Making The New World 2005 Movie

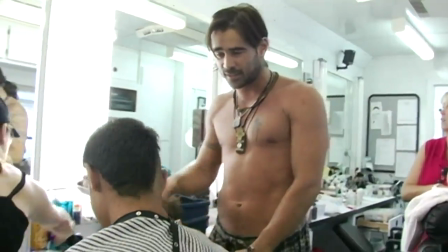(16:14) I've got to plug my fucking knob just in case that it flies into it because that water looks like it's fucking lanky.
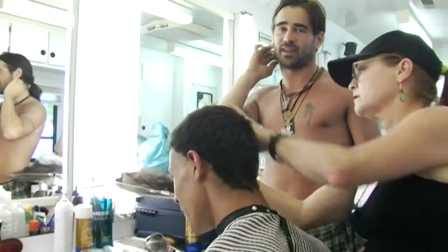(16:21) I don't fancy having a ureter.
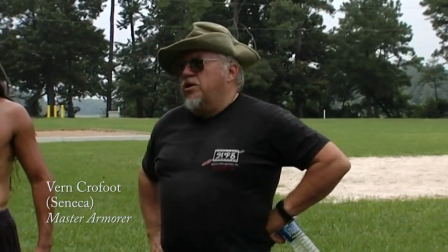(16:25) It's going to be particularly difficult out here because it's going to be hot. It's going to be nasty.
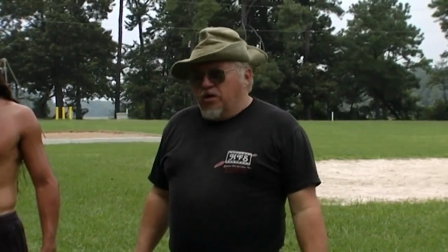(16:31) You're going to be covered with mud. It's not going to be pleasant. The working conditions are not going to be pleasant.
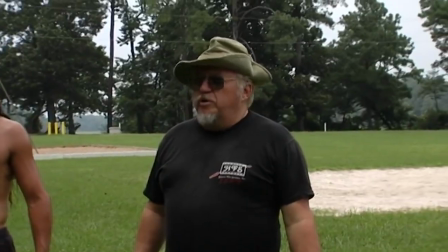(16:38) You're going to be working real hard. And the temperature is going to be way up there. Open your pan. across here.
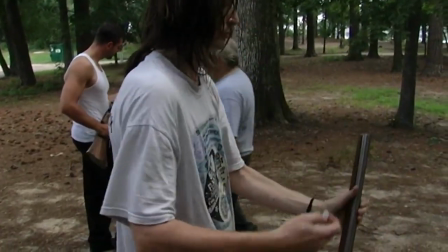(16:44) Don't rest it on your hip. That aims it into your face. Okay? Drip it right about here with his hand.
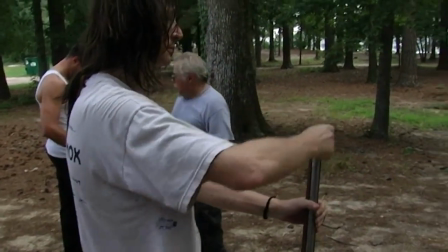(16:50) Now you'll see you can balance it right there. Open the pan, fill the pan half full.
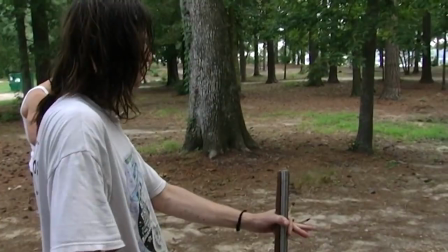(16:56) When the pan is half full, you will close the pan. You'll bring the musket up to your face and blow the excess powder up on top of the pan cover.
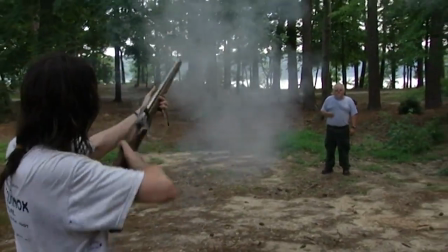(17:04) Slowly squeeze the trigger. Don't jerk it back. You will not squeeze the trigger until I tell you to.
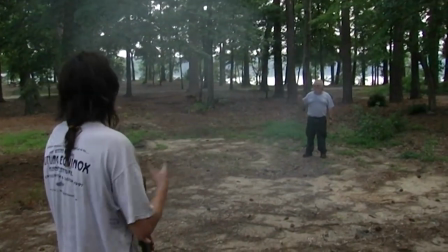(17:12) I thought you said squeeze the trigger. I'm used to it.
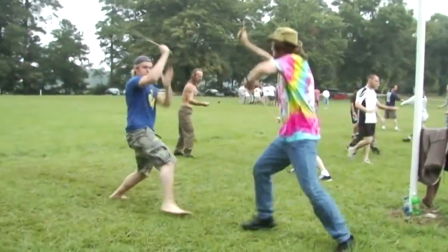(17:17)
Once we selected our core colonists, then we brought them in for the training camp as well.
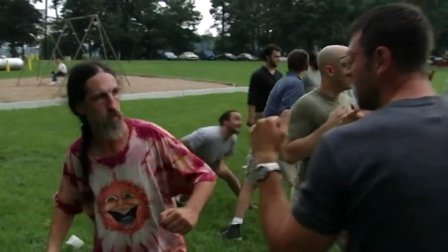(17:23)
And they learned musketry. They learned how to fire. They learned sword and ships. Unfortunately, accidents happen, as they often do.
Do you want to stick these under cover so they aren't going down?
But I really think out of people to have a really good production.
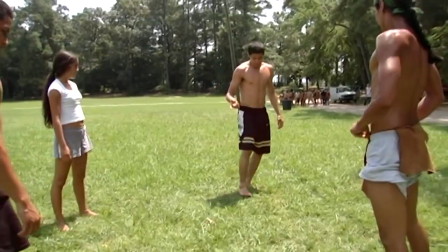(17:42) So this time, I want you to connect this, the frog. Watch it like this.
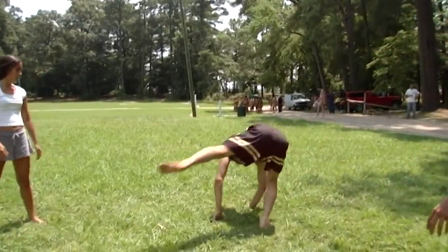(17:48) Frog.
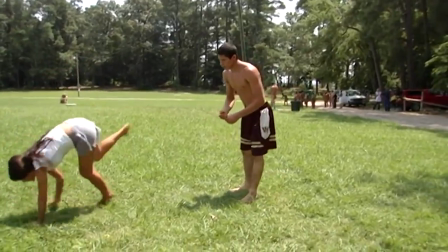(17:52) Okay. So stay low, frog, from right there. Yeah, nice.
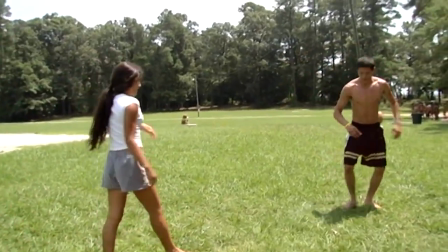(17:57) Now do a frog, back bend, back to a frog. So let's go to here. Better be good.
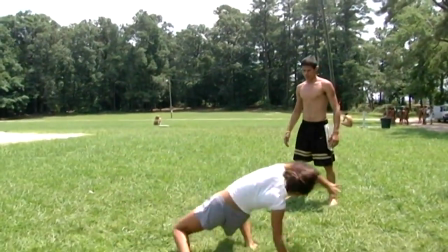(18:04)
One of the great challenges of this movie was finding an actress to play Pocahontas. We looked all over the world for her.
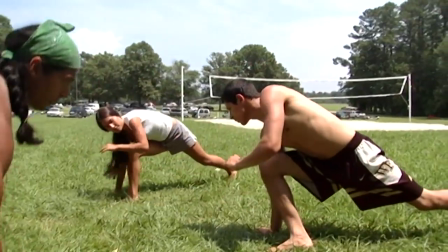(18:11)
It was about an eight month search and in the last month, Renee happened to be casting for another project,
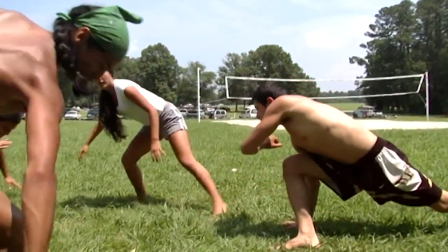(18:17)
which was calling for a very different sort of character and Corianka Kilcher, who had been in Los Angeles all this time, was submitted for that movie. We happened to be doing a camera test and so we said, oh come stand in front of this 35 millimeter camera with no makeup and just yourself and see what happens and I tell you when we screened that footage she just jumped off the screen at us.
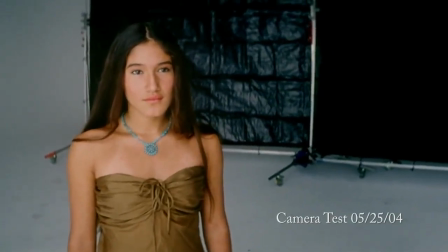(18:38)
She has something really extraordinary. It's powerful and it's beautiful and it's just it's Pocahontas.
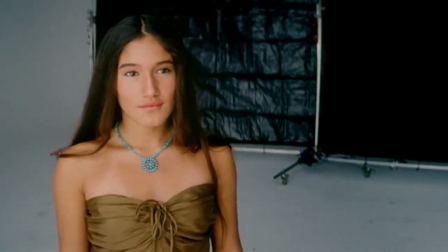(18:46)
It's who we saw as this character who had mesmerized John Smith and
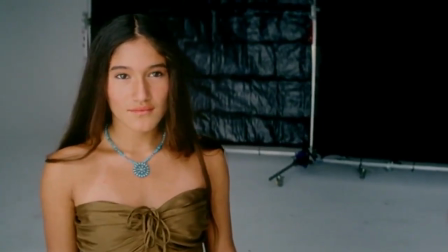(18:50)
be strong enough to sway him from one course and lead him into another for periods of time.
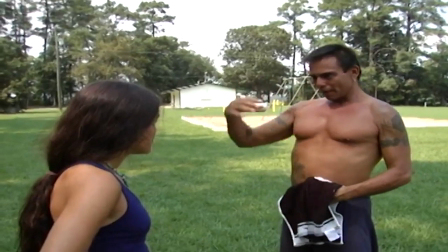(18:57) You have a journey from very beginning
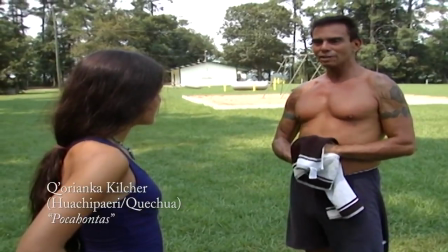(19:00) to, you know, your death is just, and it's not even the loss of innocence because see, already, that's a very negative term.
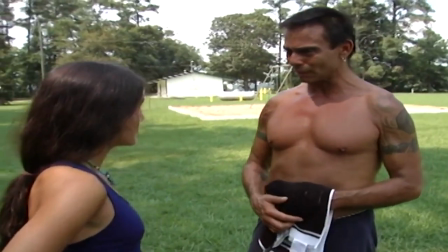(19:07) We don't lose innocence. You wouldn't have any concept of what losing innocence is. Life is a journey.
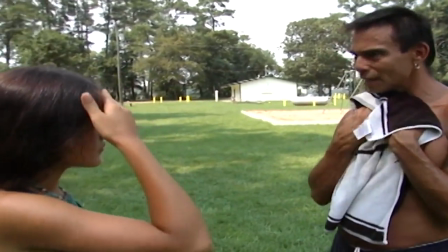(19:13) And like, you know, your last little speak to John up at the end, right? It's just, it's a time and it's passing.
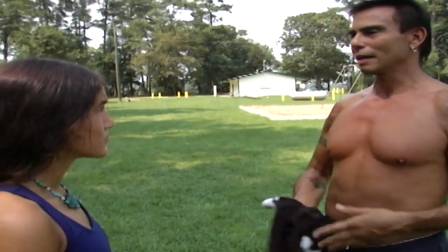(19:19) And now it's death. Next time. So you have to embody just every bit of that philosophy in every single thing you do.
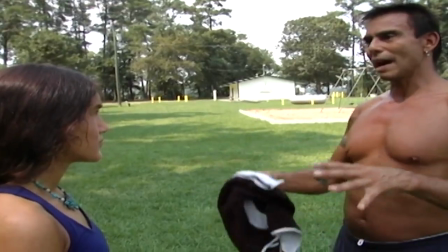(19:27) But from the beginning to the end of the film, that is your physical journey.
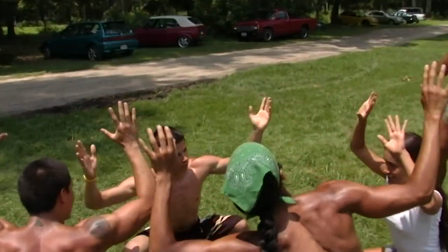(19:33)
With Koryanka, we're trying to find a way to segue her into the world of English speaking.
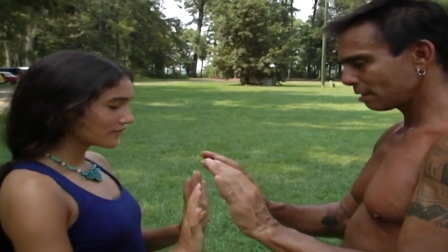(19:41)
So from that, starting from a place of gesture and body language and her own native language of Algonquin,
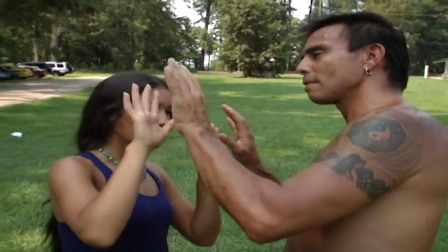(19:49)
she has to find a way to move into it slowly so it will be through the body first. As she was starting to learn the words in the Powhatan language, we started to find gestures that would speak of those things.
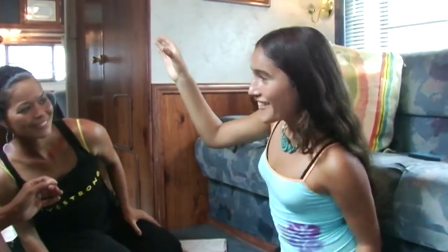(20:04)
And sometimes they're very specific, very sort of like pictograph.
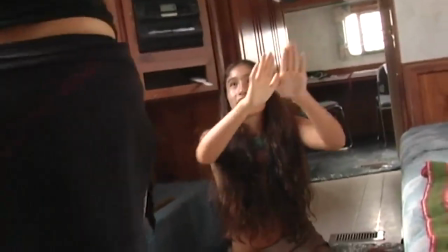(20:09)
They tell a real specific story. And sometimes it's just the way we talk with our hands to get her to feel comfortable expressing with her hands and in a way that we believe is more appropriate to that time period.